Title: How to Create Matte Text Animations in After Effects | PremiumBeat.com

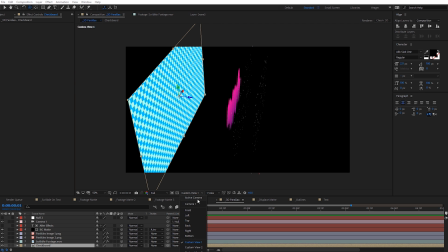We have all these kind kind of further off in space. So if we come back to our active camera, if I zoom in here and we rotate the camera around,
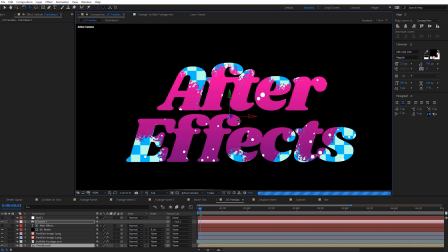you can see we get this nice kind of 3D parallaxing effect with everything we can see through the text. So it's kind of giving us this nice depth effect illusion. And this looks really neat.
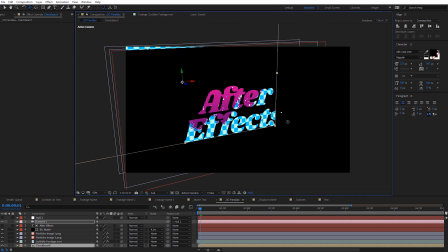Now one thing with your background, depending on the angle, you may be able to see stuff behind it, so you may want to select your background here and just hit scale and scale this up so you don't see behind it as easily. And depending on how extreme you kind of rotate from one side to the other will depend on how big you want to create those background layers
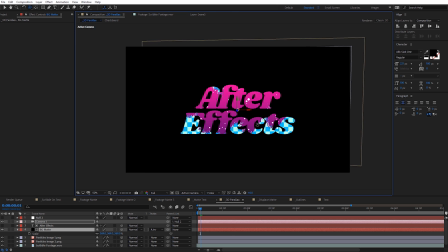you can see behind it but you can do some pretty neat effects with this and in this instance the text kind of works like a window for
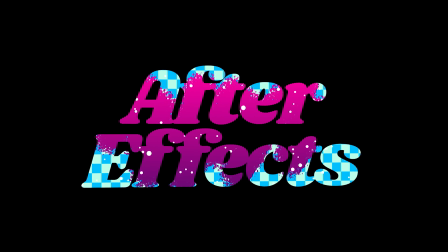us to just see through and see those objects that are further off in space behind it all
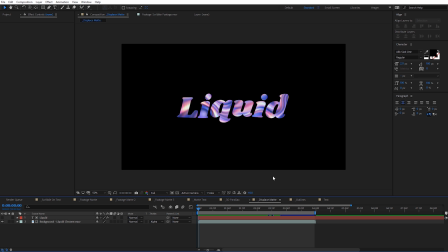right guys I want to show you guys two other things really quickly just kind of show you the possibilities that you can do with text mats so in this case I've got some text here that I'm using as my mat and I've got this liquid background but you can notice the actual text itself is kind of moving and doing this liquid
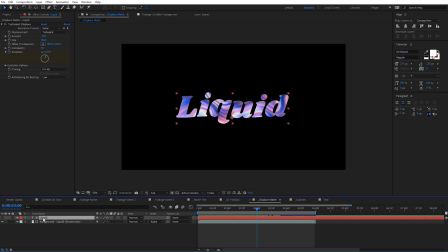effect and this is really simple to do as well because you can actually apply effects directly to your text that you're using for the mats but go ahead and turn this on and solo it you can see I've got this text here and all I've done in this case is apply a turbulent displace effect to this just to give it a little bit of movement and I'm using this as the actual matte and that's what gives us this reveal
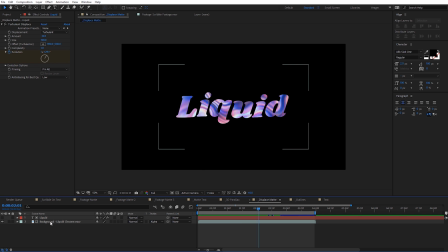so we kind of have a dual animation happening with this you can see the background here is just going to be this liquid layer so I'm going to set this back to an alpha matte for this one just because it's the only thing on the text and now we can kind of see how we get this dual animation happening and then on this composition here I've got this outlines and all I'm doing with this is just
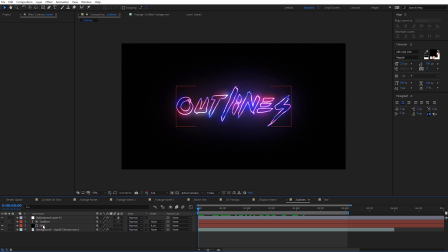I'm using the outline function of the text so I come in here and actually turn this on and solo it you can see I just have this text I'm just using the outlines as the matte and that's what's giving us this nice animation here so you can see there's a lot of different look combinations you can create with this effect all right guys hopefully you enjoyed this tutorial give us a thumbs up if you did make sure you download that free project file and I'll see you guys on the next one.